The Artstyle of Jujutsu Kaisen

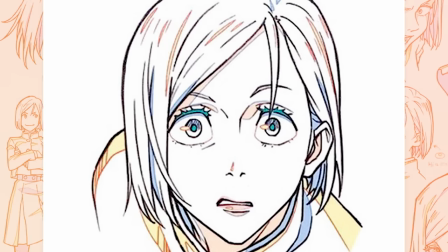[4:08]
Even if the character designs say otherwise. pupils fairly detailed, hatching not too surprisingly is added here as well.
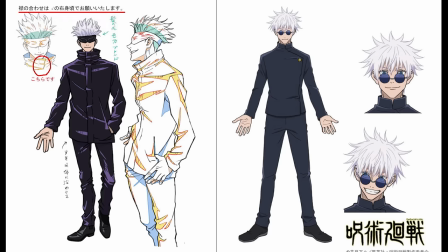[4:16]
The shading style is pretty detailed, or was, but still kind of is.
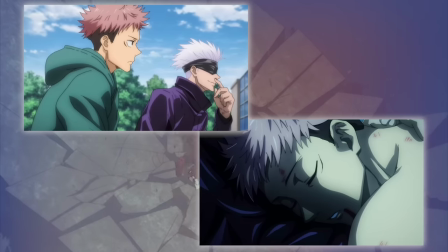[4:21]
So for season 1 the approach was very much about these defined drawings.
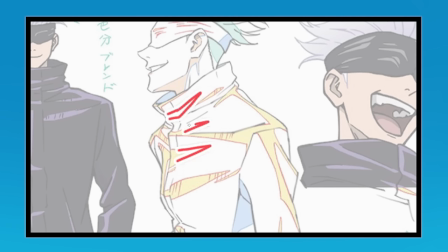[4:25]
Like with clothing there were fairly large and triangular shapes with a bit of hatching to imitate Akatami style.
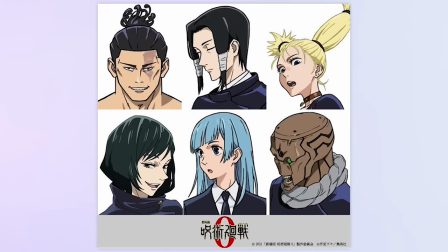[4:31]
Highlights for hair were also common and it wasn't unusual either to see like two-tone shading applied.
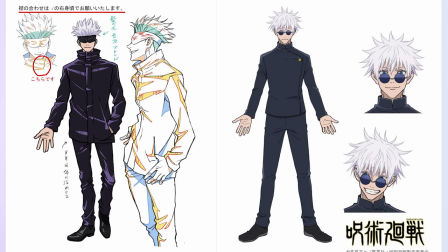[4:37]
Whereas in season 2 clothing the the highlights aren't removed but are drawn more around the outline with looser and simpler shapes.
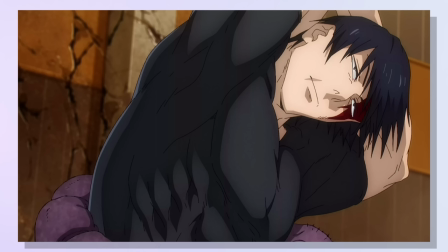[4:44]
Same thing for the skin and hair, a bit more subtle. Detailed shading isn't gone either, it's just used sparingly and more intentionally.
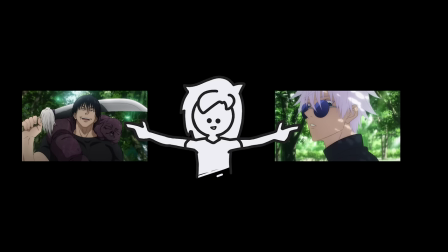[4:51]
Take these two images, very similar lighting scenarios.
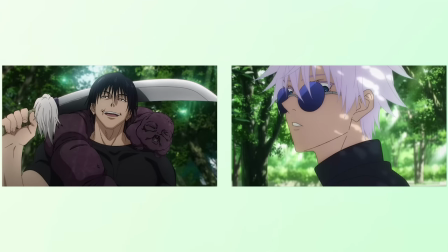[4:54]
The trees are blocking out the main light source, the sun of course, so the lighting is diffused on both, with exception to some small pockets breaking through.
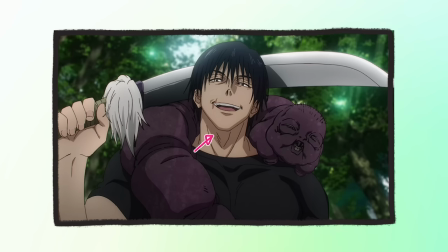[5:04]
And we can see with Toji, we got all this shading under his neck and around this muscle, the sternomastoid, and some more around the edge of the jaw.
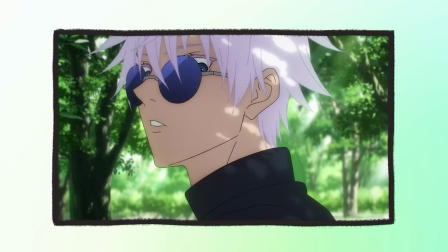[5:11]
Meanwhile, with the gojo, it's completely gone. So why the change?
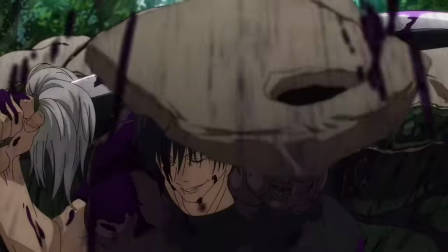[5:16]
What's different? Well, it's the tone. One is in the middle of an intense battle, while another is just a casual dialogue scene.
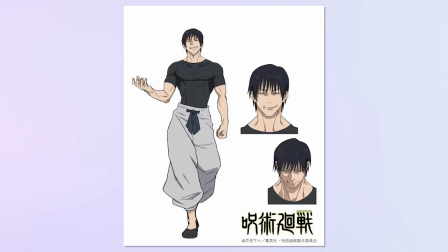[5:23]
We can actually see in the character sheet for Toji, there is extra shading added for this more serious shot.
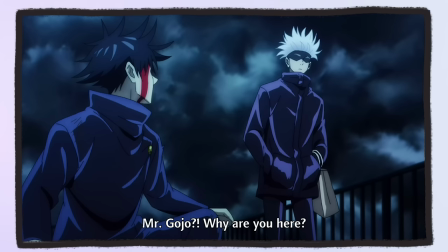[5:29]
Now, take this drawing from the first season. Not only is it night time but it's also heavily overcast so the light would be far far softer than our previous scene if there'd be much of it at all and to top it off the characters are wearing dark clothing yet we have all these hard shadows everywhere which you wouldn't really see
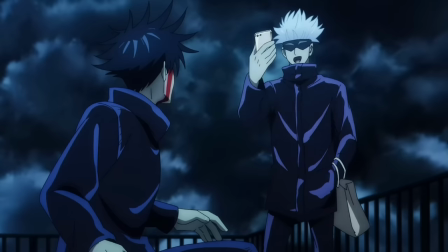[5:47]
and in general the characters are fairly bright. Now this isn't an invalid approach because it is less technically correct.
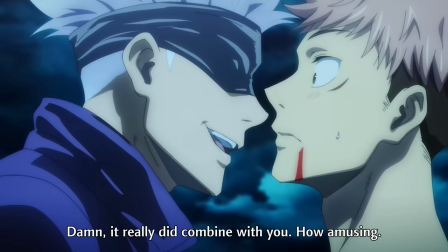[5:54]
It's a pretty deliberate stylistic choice that favors detailed character art but it does show the contrast in philosophy between the two directors of these two seasons.
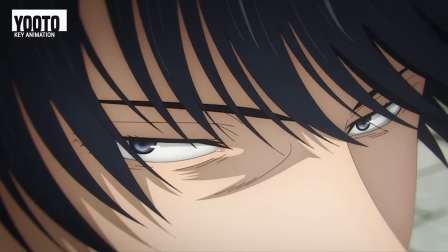[6:03]
I guess one way to put it is that shading is used less to define volume with season two
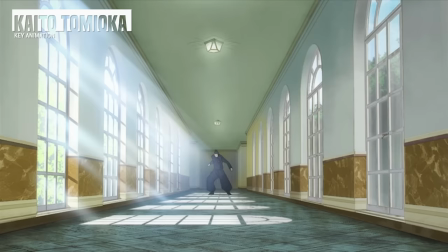[6:08]
and more so to better match the lighting of whichever environment the characters are present in.
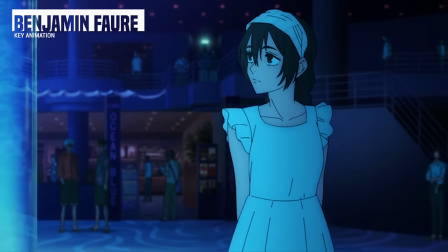[6:13]
It's a much more naturalistic approach and applied with the color design gives a stronger sense of realism and with that a unique appeal in its own right.
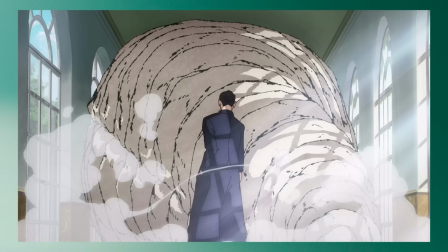[6:21]
Like in this scene you have the shadow of the windowsill cast across Ghettor. Yeah the animator could have gone in and detailed this fold here and here, but by leaving it out and just focusing on those large shadow shapes, one, it creates a more readable drawing, but most of all,
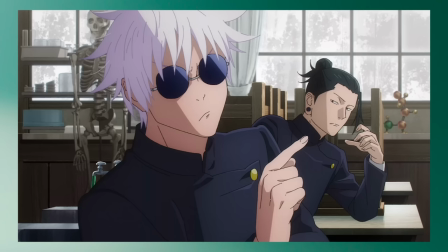[6:36]
it makes him feel part of the environment. Again, just like, look how simple these shapes are. It's just this clean, straight line down, then ghetto.
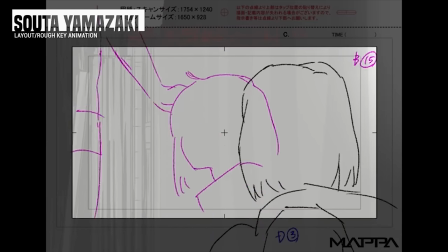[6:44]
The visual weight in this scene, and many others throughout this season, is carried more through actual character animation than detailed stills,
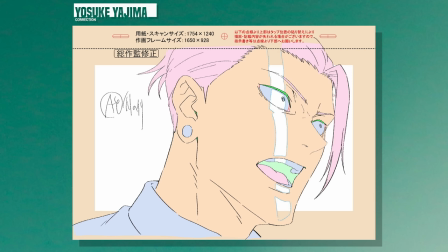[6:51]
and that sense of volume comes more through the base drawings themselves, which is also very difficult to pull off.
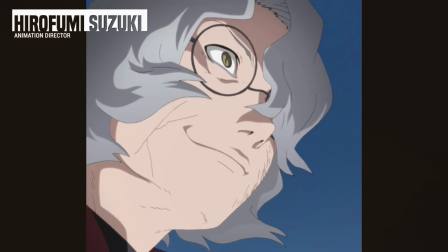[6:57]
One of Naruto's character designers, Hirofumi Suzuki, is an artist that came to mind when it comes to very three-dimensional art drawn with few lines.
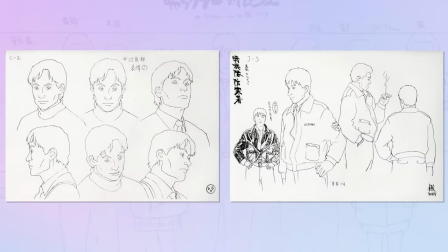[7:05]
The designs for Jinro, coincidentally by Tetsuya Nishio, another Naruto character designer and a close collaborator to Suzuki,
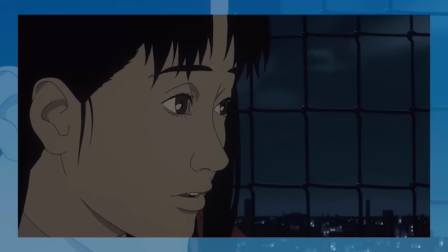[7:12]
is also a great example of volumetric drawings while having little shading and few lines.
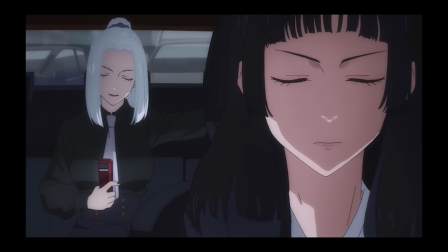[7:17]
And interestingly enough, we've actually already seen a similar approach to the character art before in the openings for season 1,
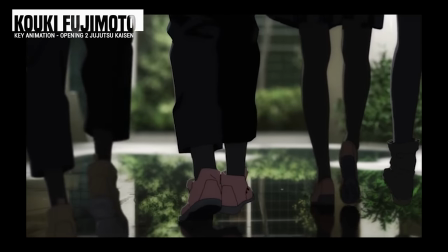[7:24]
especially the second opening under Shingo Yamashita's direction,
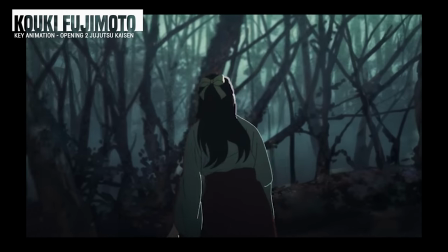[7:28]
with simplified drawings and again a strong emphasis on distinct lighting and shadow over detailed character art.
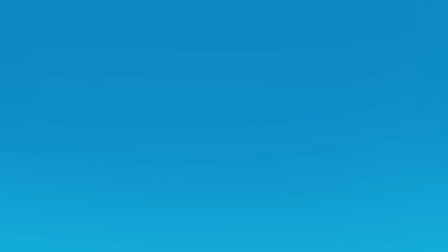[7:34]
But yeah, that's the main stuff. If you liked the video, you know, do the thing and check out Fandom Eon for some JJK merch.
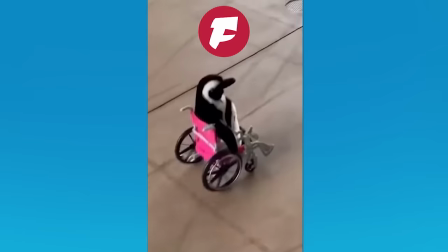[7:41]
Wearing this will get you places and use the code relics for a 10% discount.
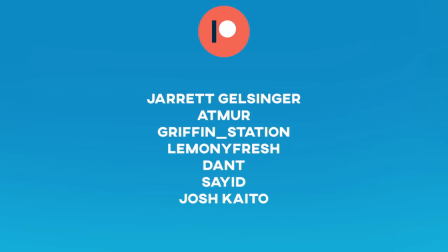[7:47]
And of course, shout out to my patrons. But with that, And I'll see you later.